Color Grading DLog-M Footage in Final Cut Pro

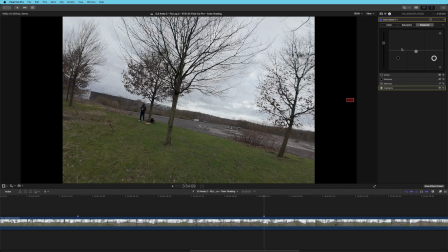[4:07]
And this is all per eye, right? And I try and get the exposure up as much as possible, but then come and adjust the colors, or adjust the lights.
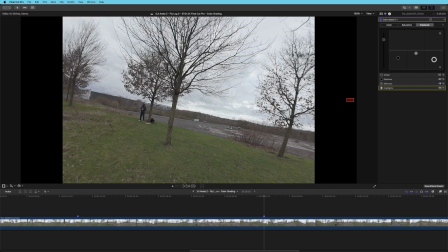[4:19]
We're just caring about exposure here, right? So we're getting as much detail in as possible, but getting as much contrast in as possible as well.
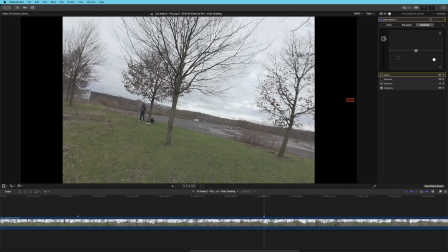[4:26]
So I like to see that we can see all these shadows, okay? And this is, remember, my way of doing it, as in my eyes seeing how to do this. And once I'm happy that I've got the right amount of contrast in here, remember, we're just caring about contrast.
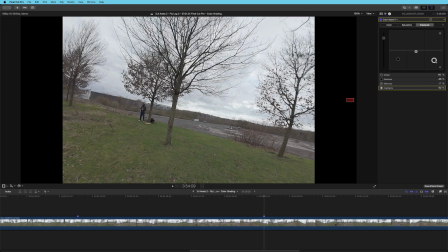[4:42]
If I do too much lights here, we lose the detail in the sky. If I go too low, we don't have much Well, it looks a little bit gloomy and doomy.
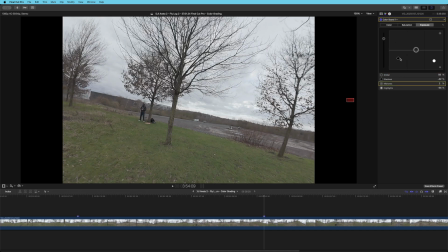[4:55]
So I think if we bring it down here and bring that up there, and bring that up there, and we bring the lights up there a little bit. And remember, this is all, there's no set way of doing this, all right?
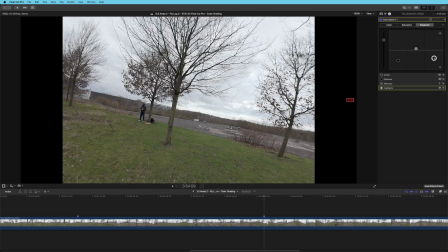[5:09]
And I'm kind of happy, I think, that we've got the right amount of contrast back in this now, and we've got all the detail in the sky still, right?
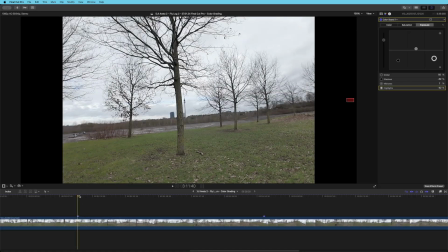[5:18]
So now we can come over to our second point and check to see whether our second point agrees with this, right? And let's just have a look to see whether we can adjust this even further. And it looks good. It's just like when you start seeing, remembering what your eyes saw, right?
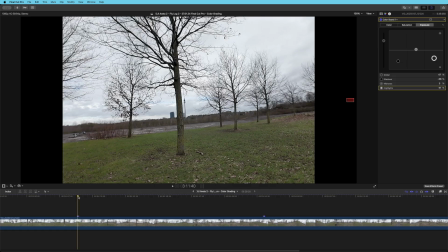[5:35]
This is the important thing, is your eyes need to remember what you saw. And okay, so I'm kind of happy that we've got this now, all right? So next thing to do is come to saturation. And this is where I'm just going to blast out the saturation and put it all the way up. So we've got all the greens are really greens. The browns are really browns and the whites are really white now.
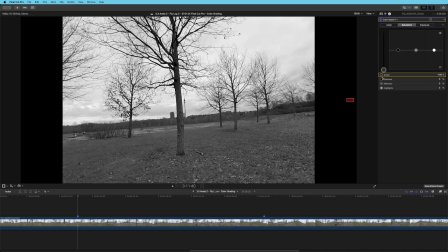[5:54]
That's the whole point of saturation. And desaturating it, we're removing all the colors. So we're going to add complete saturation to it. And we're just going to bring them down to the highlights till I can remember what it looked like. Now grass isn't that green, right, in this time of year, so we have to bring it back down again.
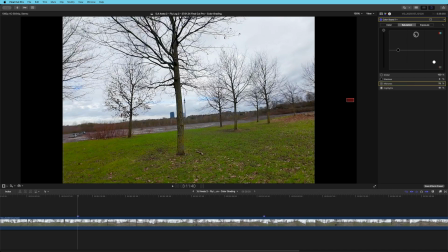[6:11]
Now we're going to do the midtones and just look what it looks like. Really, it makes the greens too green again. We're going to come down and now they're too dull, so I'm more looking at the this area here and then like this area here to see how the different things go.
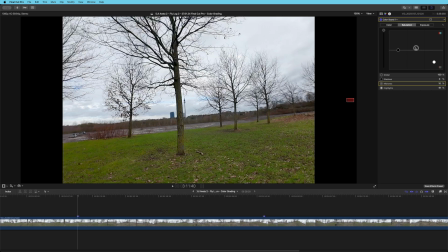[6:27]
And when I see it too much, I bring it back down again, and I'm looking at the sky as well. Obviously there's blues we're looking at, and I think about there is okay. And then let's do then the shadows. Obviously we don't, that's too, it's too much.
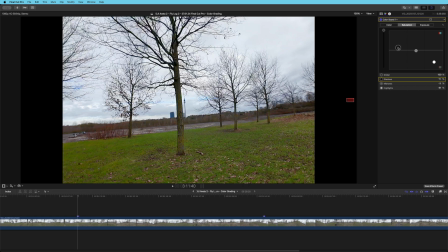[6:42]
This is purely subjective here now. And there is no right or wrong answer. If you think you like it, it is correct. Okay, so now we've bought this done correctly, all right?
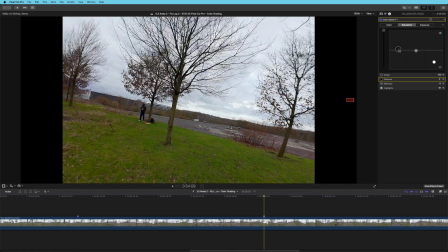[6:54]
Let's have a look at the other scene. And I kind of like that maybe. Let's just see.
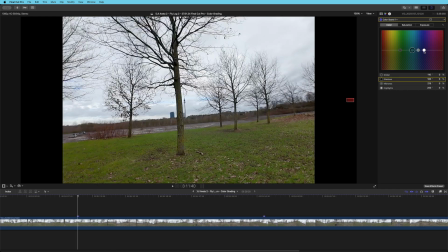[7:00]
If we can bring this up and down a little bit. So now we've got to the color, right? And we've got to go on the highlights now. I'm going to hold down the shift button, right? So it can't go left or right. So we're just going up and down. This is now basically kind of adjusting the white balance, the colors of how it sees it.
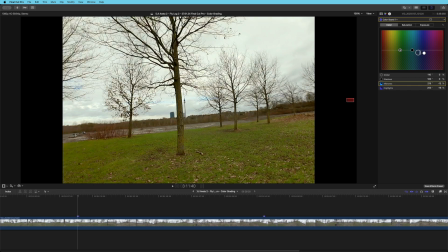[7:18]
And we're going to come to the midtones and just adjust this to get the colors correct how I want it. Remember, subjective once again, and we're just trying to put all the colors in how we want it. And now we want an overall like tint to it, which I don't, so I'm going to leave that as a zero.
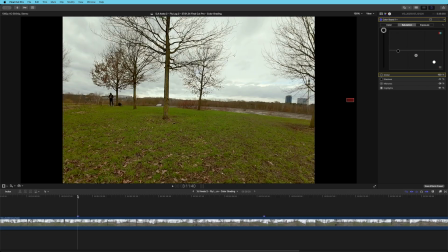[7:36]
And now let's just come and have back look at the other scene as well.
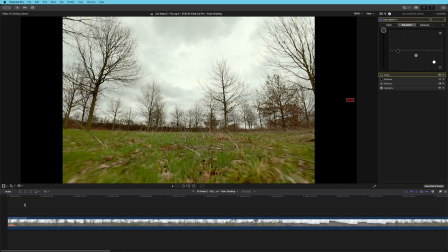[7:40]
And now let's run this again and see how this looks.
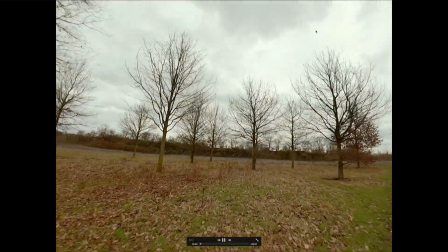[7:50]
Yeah, we can still see the skies, all the clouds. We can see all of the detail in the clouds.
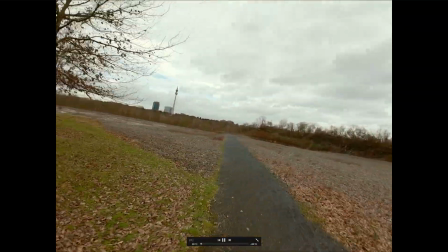[7:55]
And we can see the detail in the ground, the shadows. Yeah, we can see in the tree.
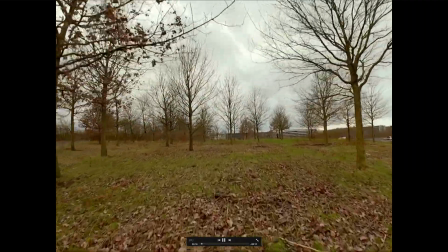[8:00]
We can see the details in the tree. It's all not darkened out. Remember, trees, they kind of like suck in the light already.
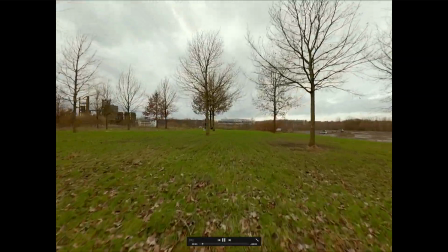[8:06]
So there are always dark areas here. But we can see the bark and we can see the detail all the time, which is nice.
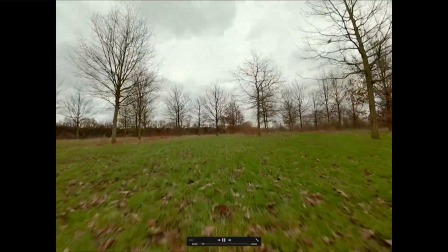[8:13]
And it's not too black.